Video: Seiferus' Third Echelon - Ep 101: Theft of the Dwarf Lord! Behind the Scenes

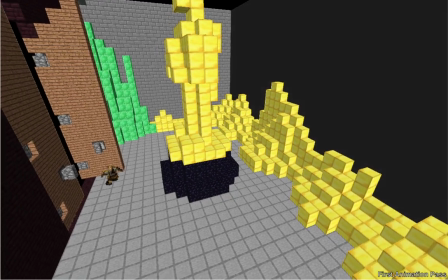As the camera panned back to the left and Humphrey appeared on the screen,
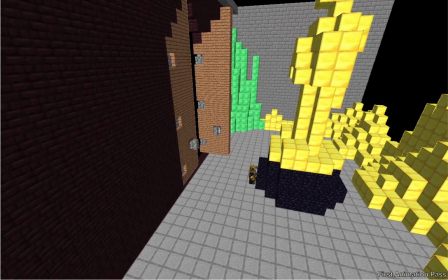it took him a very long time to move from screen left off screen right and it just didn't make a lot of sense that at the speed he was moving,
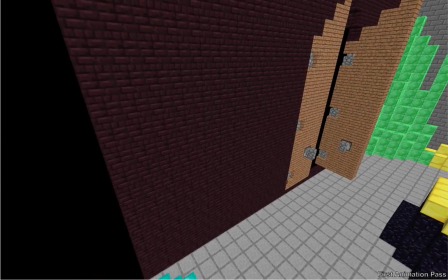he'd be able to take all the gold before he appeared on screen again as it panned back to the right.
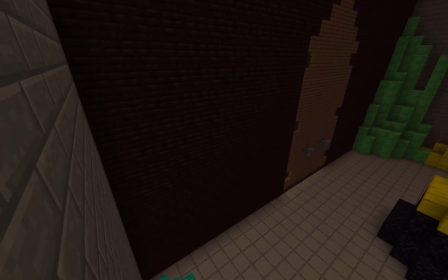Another thing that concerned me was the look we developed for the security footage. When you're watching this in color, it's actually not that hard to see the gag.
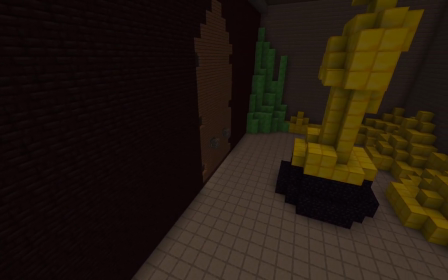To see the door closed and then open and see that the gold is there and then it's gone.
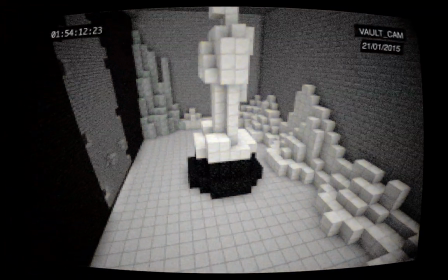But once it's got all these filters applied to it, and especially when it's in black and white, it just doesn't read nearly as well that the door is open.
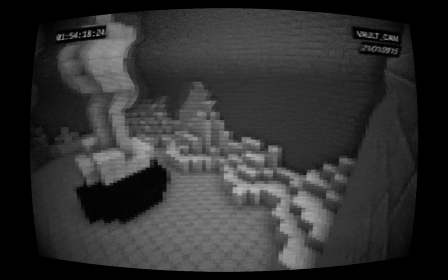You might not remember that it was closed in the beginning. You know, these things just sort of concerned me a little bit.
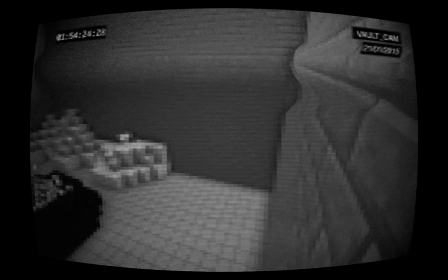So in the end, I decided to add an extra pass to show Humphrey in the process of breaking down the blocks that he eventually walks off with.
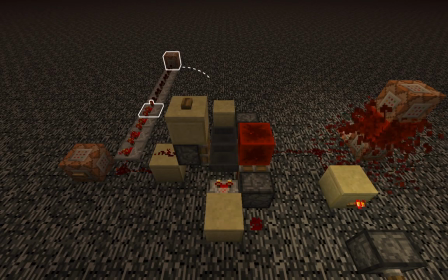The way I accomplished this was to add another command block on a delay that would use the set block command to sabotage the first hopper clock with a redstone block.
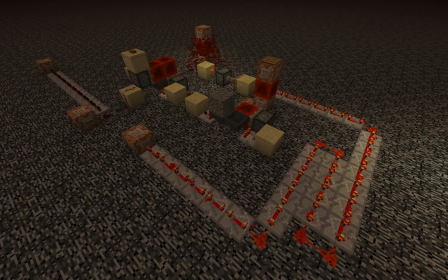While the first series of rotations is taking place, a delay has already been started on an entire second system, which waits until the first system is finished, then provides a small delay before starting the counter-rotations to return me back to the original position. This of course allowed me to go left to right, stop, and then back right to left.
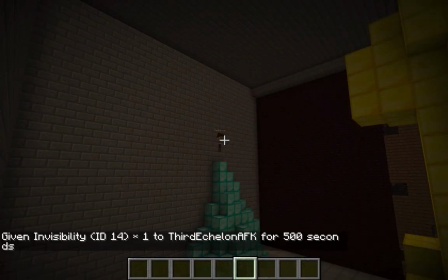While this is occurring, I logged in as third echelon AFK and I used a command to give myself the invisibility effect without the particles.
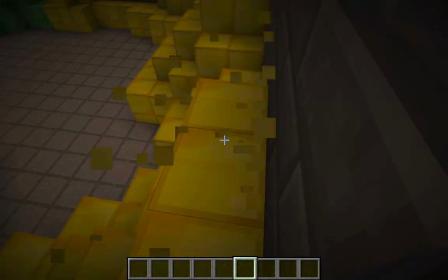Then I broke the goal blocks as fast as I could in creative mode.
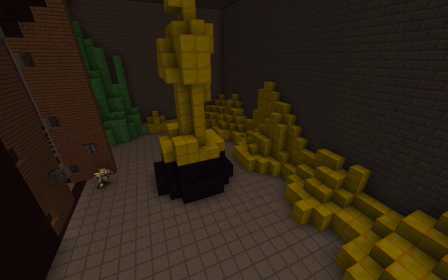In the original planning stages, we had decided that as we started to watch the footage, we'd immediately recognize that it was Humphrey as the camera panned to the left to reveal him.
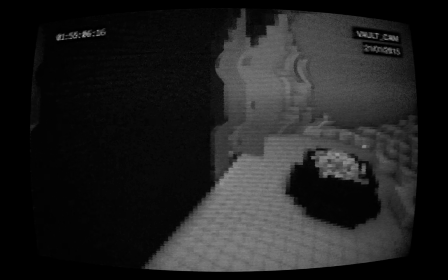But once we started to develop the look for this, we noticed that you really couldn't determine who exactly you were looking at.
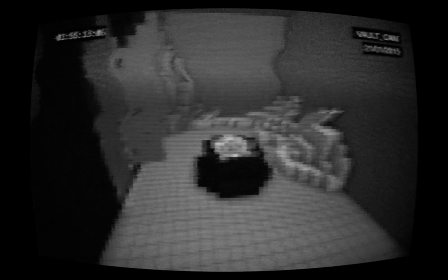And as I said before, Humphrey was a lot smaller on screen than I expected him to be because the room was just so massive.
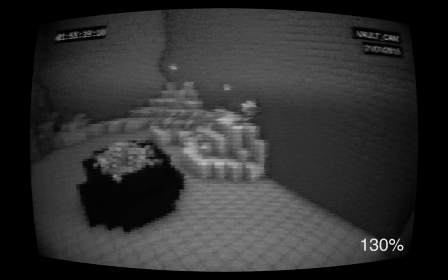In fact, I even scaled up the comp to 150% just to make it a little bit easier to see what was going on.
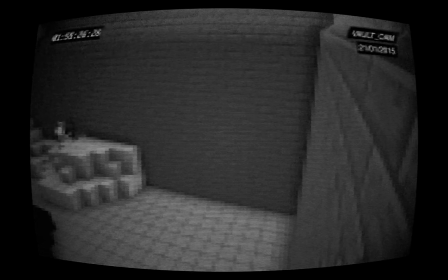This was around the time when I also realized that the angle we had initially used for the vault didn't really provide me with a good thumbnail to use for the video,
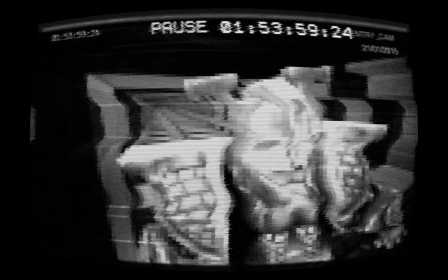so that's when we added the second angle of Humphrey coming in from the tunnel in order to get that nice clean shot
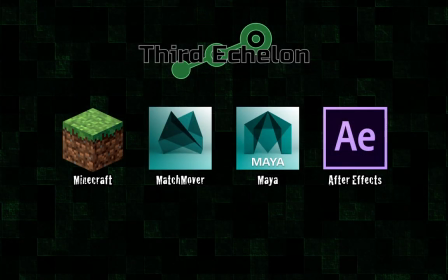of him. The process of getting Humphrey into the actual footage is essentially the same compositing procedures that we've done in all the previous dwarf videos, but there's one major improvement we've made that is going to make all future videos a lot easier to accomplish, and that's how we apply his shadow.
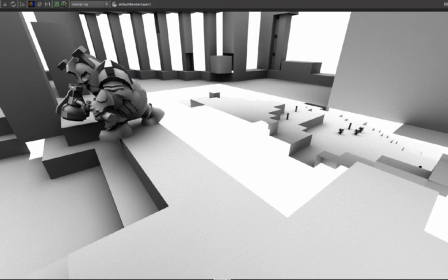In the first behind the scenes I mentioned that I wanted to use ambient occlusion in in order to accomplish Humphrey's shadow, but I couldn't use a full Ambient Occlusion because it would affect the entire scene.
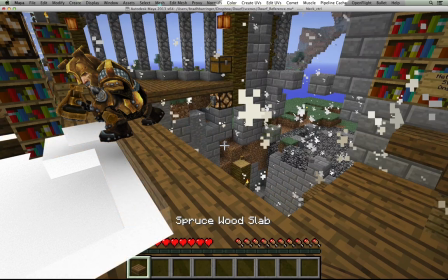So back then, the solution that I came up with was to create a separate render layer for each face that he was going to come in contact with,
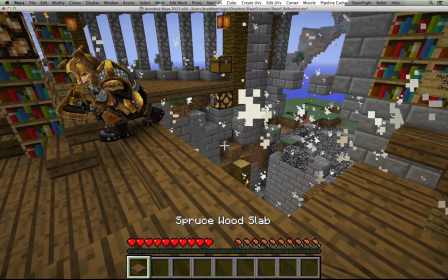and render them all separate to composite them together to just affect those certain portions.
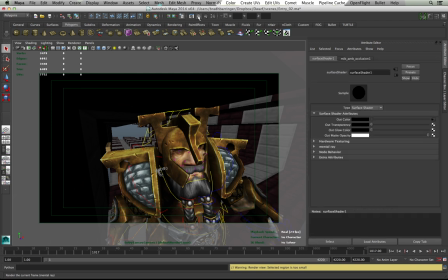Well, I looked into the Ambient Occlusion nodes a little bit, and determined that there are in fact ways that I can manipulate them. So rather than having to render out several different passes of every single surface he comes in contact with, I figured out that I could do everything in just one single pass.
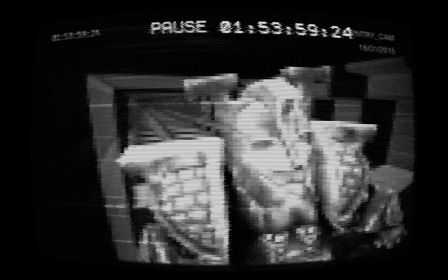Once we had Humphrey composited into the footage, it wasn't that hard to just apply some filters in After Effects and get that security footage look that we wanted.
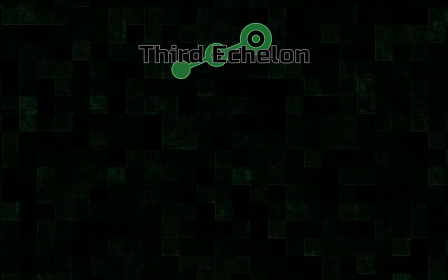Somewhere between finishing the vault sequence and starting on the sequence where Humphrey shows up in the tunnel, I jumped in Minecraft in order to brainstorm where exactly we were going to put the security room.
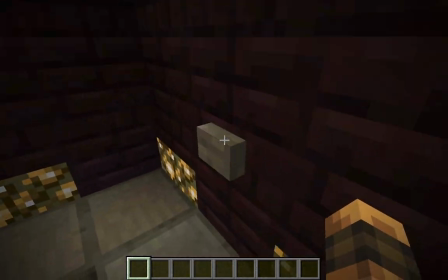I tried a few different places,
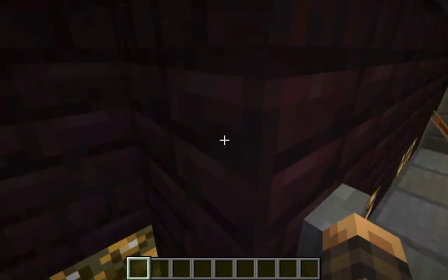but eventually I sold example on the idea of moving the beacon so that we could occupy that space with the security room by explaining to him that if the beacon beams weren't obstructing the view,
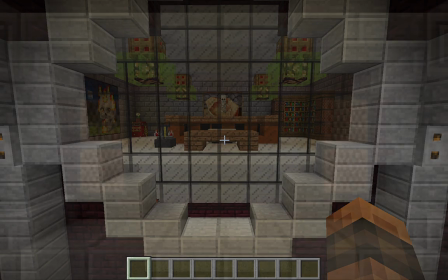he could put a very nice private lounge up here. In-game, the TV in the security room is represented by eight black wool blocks,
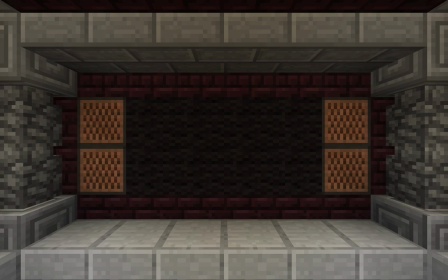and I knew from the very beginning that I wanted to be able to see the security footage represented on that screen in our recordings before and after we look at the full-screen view of the pre-rendered security
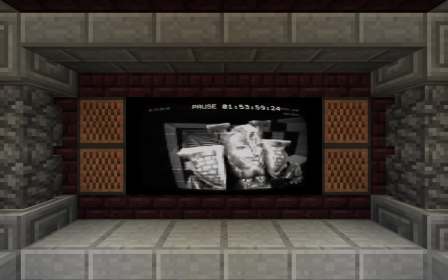footage. Originally, I was hesitant to use a resource pack to accomplish this because I thought that the high-resolution textures were going to slow down the game too much,
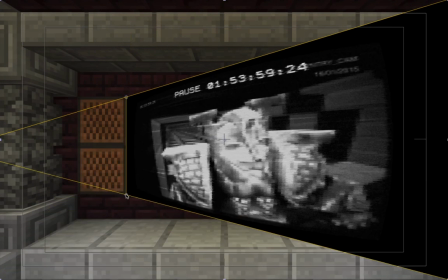and I was going to end up having to put everything in in post using After.
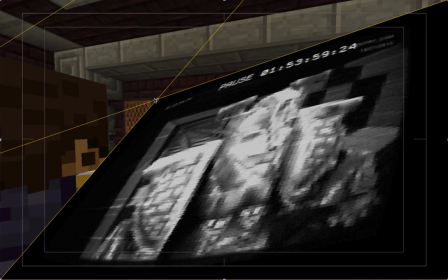That would have been a very time-consuming process considering I would have had to do it for both my video and Example's video.